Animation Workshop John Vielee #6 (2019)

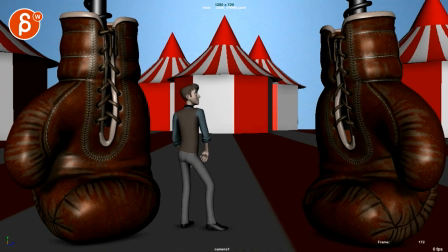[18:43]
and things like this where you got that very distinct hip hip move up while the rest is kind of like he would do like whoa and stop but not have that such of a visible moving hold and it's also i don't know if that's enveloping or just a perspective thing but like his
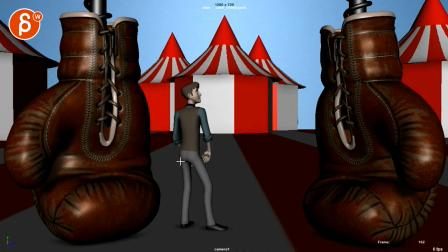[18:59]
left butt cheek seems like it's this big and once you go up it feels like it scales down which again that could be just an enveloping thing but it was like that seam here of this shirt doesn't go as much in your hip rotation but his pelvis butt here starts to shrink so
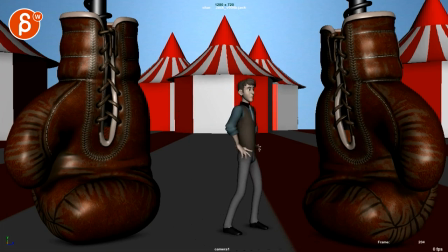[19:19]
that plus the added softness oh that hold stands out a bit this is fine
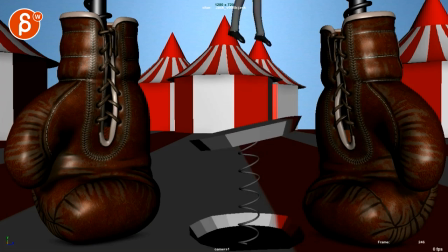i would probably it's a tricky thing if you flatten this it's going to look like your killer's heel is going to pop it gives you a little offset i think it's okay
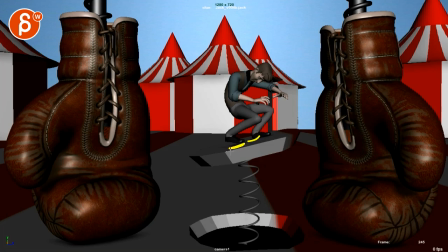[19:45]
you think that you know with this everything will be compressed and maybe on that frame it's okay to be that compressed because it's your compression frame but we can completely break that Achilles heel that's that'll be my only thing this seems a bit even though this is fast this I would still bring
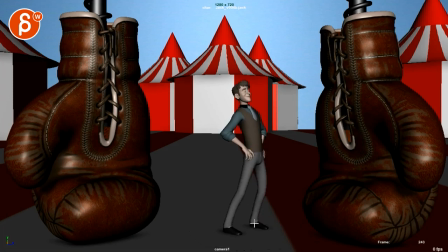[20:02]
up the root a little bit this seems a bit too separated all right I'm gonna leave it at that let me know what your thoughts are on that i've got stuff going on in the background here
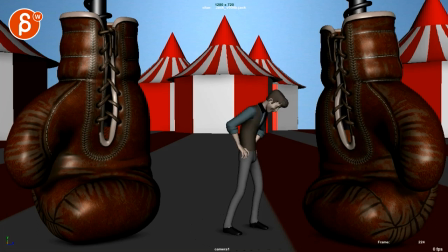[20:17]
it's very loud so it's perfect timing for me to end this is a long critique anyway um and i think i made my point about all the frame by frame but let me know if you have any questions all right thank you all right there's an email you can sign up you can start whenever you want you can submit whenever you want you get 16 submissions either way a like and subscribe would be awesome. Alright, thank you.